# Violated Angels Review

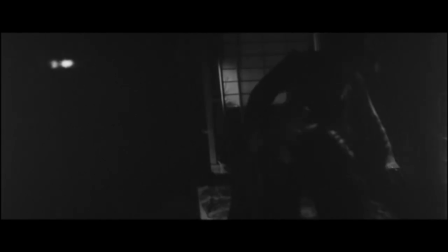4:29 The film's scenes of violence are often depicted as long, stagnant shots with only the sound of the creaking of the old dormitory building,
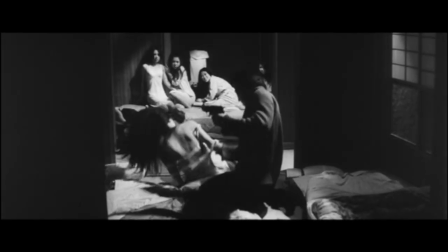4:37 the wind outside, or the whimpering of the victims filling the dead air as the women stay stuck frozen in fright,
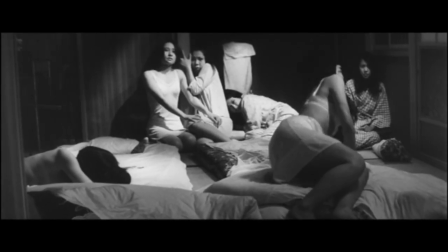4:45 forcing the viewer to sit and stew in the unpleasantness and unease that is being depicted on screen.
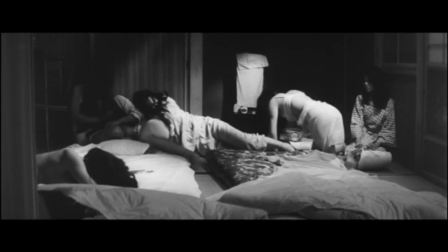4:54 Juxtaposed to the film's depictions of dread being presented within the external environment,
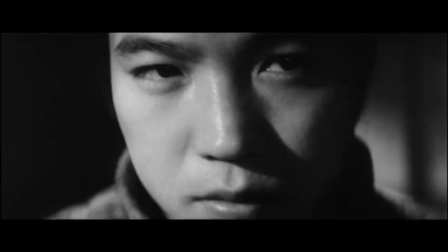4:59 the film also features scenes that give us a glimpse into the antagonist's psychosis,
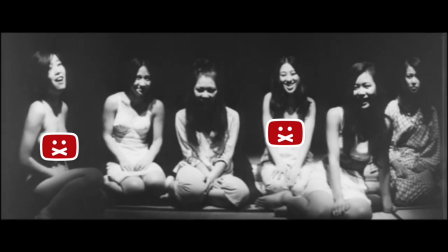5:05 with scenes where we see the women nightmarishly laughing and mocking right into the camera as if we are seeing it through the point of view of the
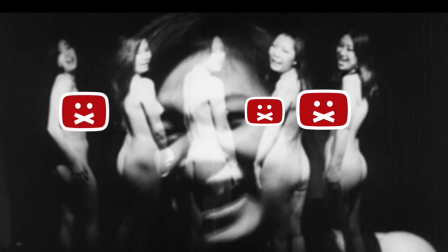5:13 killer. The film takes turns pulling us into the madman psychotic delusions
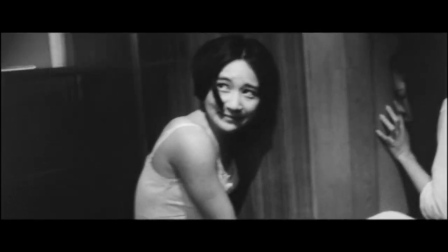5:19 and then rips us out and puts us back into the external environment and
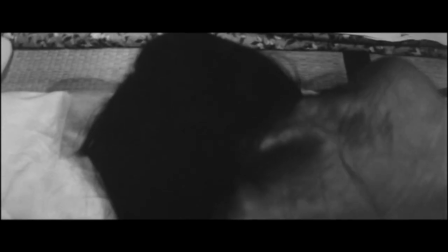5:23 the reality of the horrific situation taking place as if we are ping-ponging
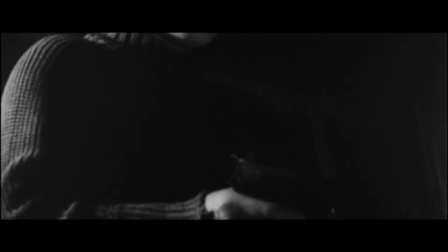5:29 between two different dimensions of the same nightmare running parallel to each other.
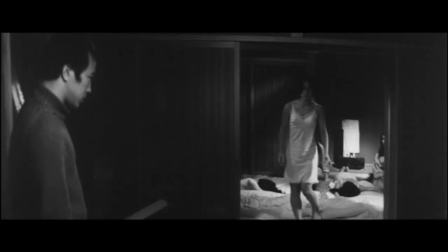5:35 There is one scene in particular that really stood out to me.
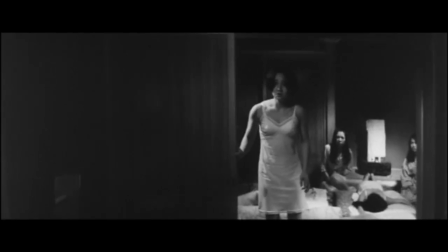5:38 One of the students The student pleads with the killer to stop spilling blood and spare the lives of the remaining nurses,
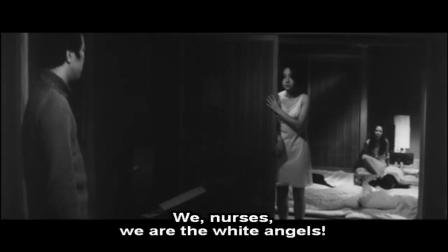5:44 referring to herself and her doormates as white angels.
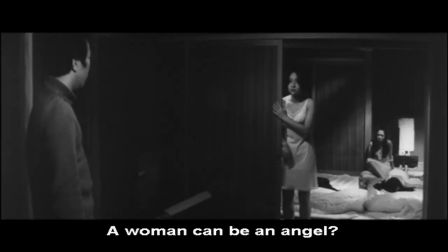5:50 The killer seems perplexed by this language and questions if a woman is capable of being an angel.
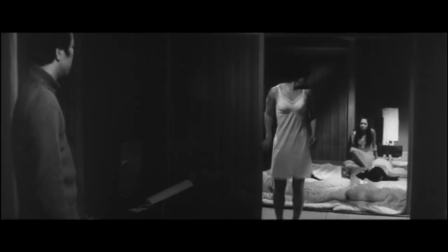5:56 The student combats this by saying all nurses are angels. As a rebuttal to her claim,
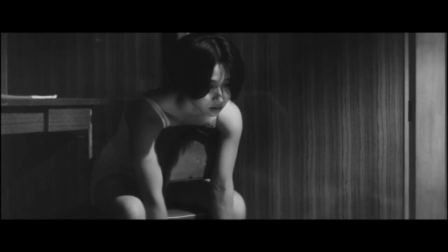6:03 the antagonist ties her to a chair, takes one of her doormates to the other room and begins carving her up with his blade.
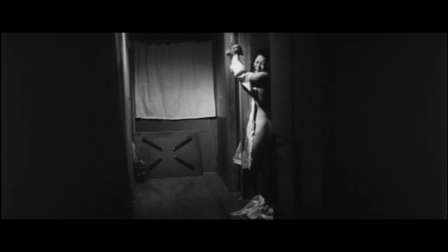6:11 Almost as though he's using her as a piece of art he is molding and crafting to form his vision.
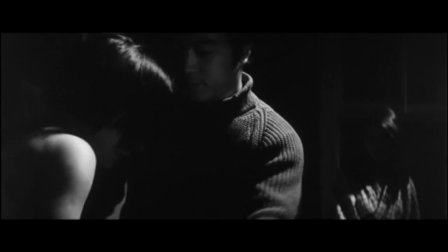6:17 When he is finished, he returns to the nurse in the chair and takes her to the other room to see his work.
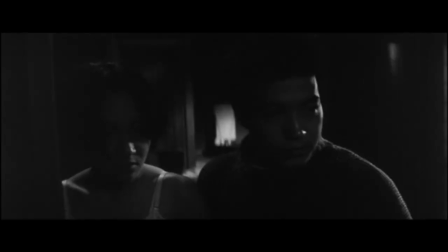6:26 When we're finally shown this victim, the shot is first shown in vibrant color,
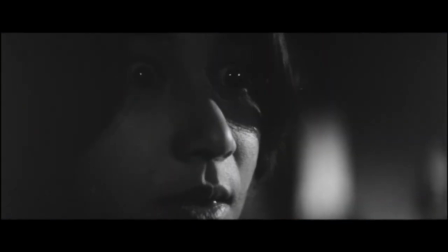6:31 but in the next shot the film returns to black and white.
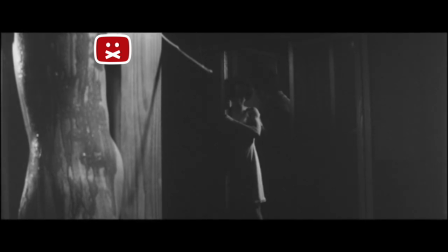6:36 As if we are seeing the same thing, but from both characters' perspectives. A clever way to give us the juxtaposition between psychosis and reality.
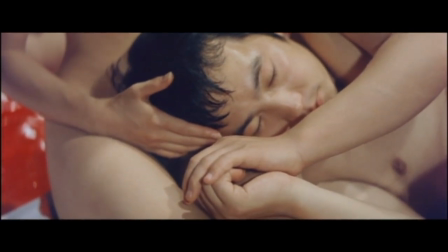6:48 After the killer's reign of terror has finally ended, he digresses into an almost infantile state,
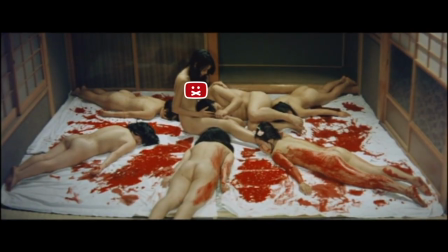6:55 being held and cradled by the last surviving student nurse.
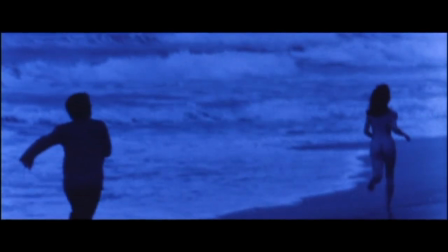7:00 The film then returns to the beach, where we see these two characters frolicking and playing along the shore,
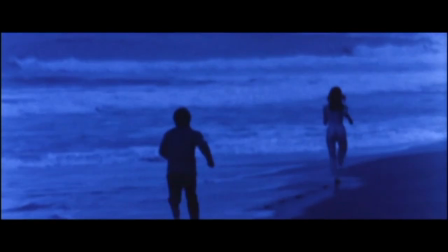7:07 before bringing us back to the dormitory, where we see that the surviving nurse is now gone,
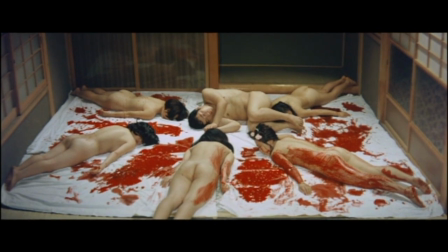7:13 leaving us to wonder if this remaining nurse was even real, or simply a fragment of the killer's imagination, possibly symbolizing an angel.
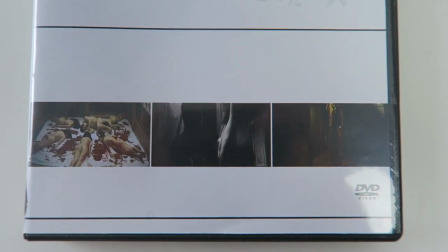7:24 In the end, Violated Angels is a unique entry within the Pinku Cinema catalog. dialogue.
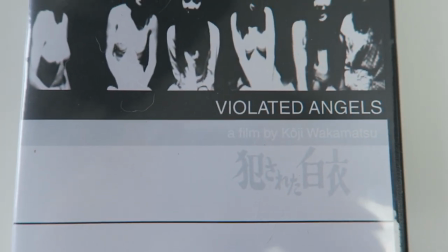7:29 The film is experimental, raw, visceral, and abstract.
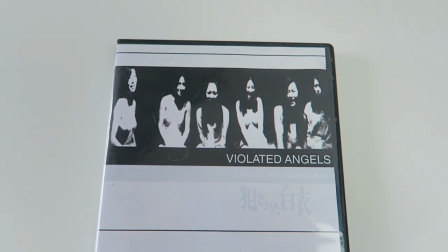7:34 I think it was bold of Wakamatsu to release a film only a year after such a horrific tragedy had taken place.
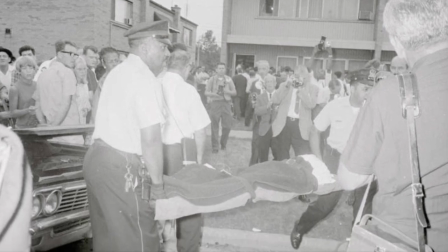7:42 Matching the film's release date to the date of the real-life crime, Wakamatsu must have begun production only months after the murders had actually occurred.
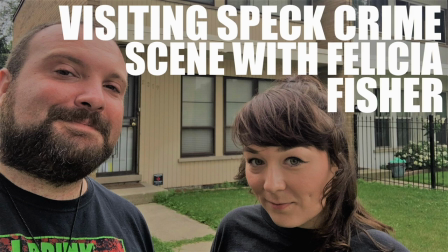7:51 If you're interested in learning more about the Speck case, over on my other channel, Felicia Fisher and I recently visited the real-life dormitories where the incident took place. A link to that video will be shown in the description. I hope that you found this video interesting and I hope to see you again. Until next time, this is Cinema's Underbelly.
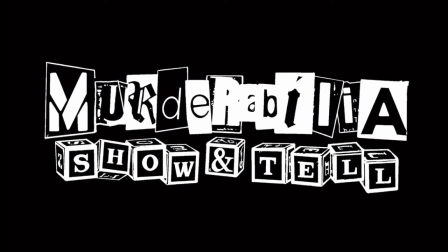8:13 Have you subscribed to Jonathan Doe's new channel Murder Abili Show until yet?
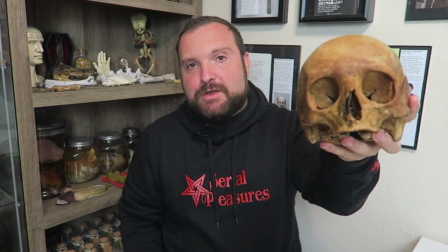8:19 See authentic true crime relics and the infamous stories behind them.
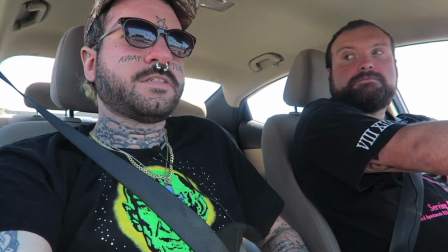8:24 Go on field trip episodes with Doe and friends as they visit real historic crime scene locations.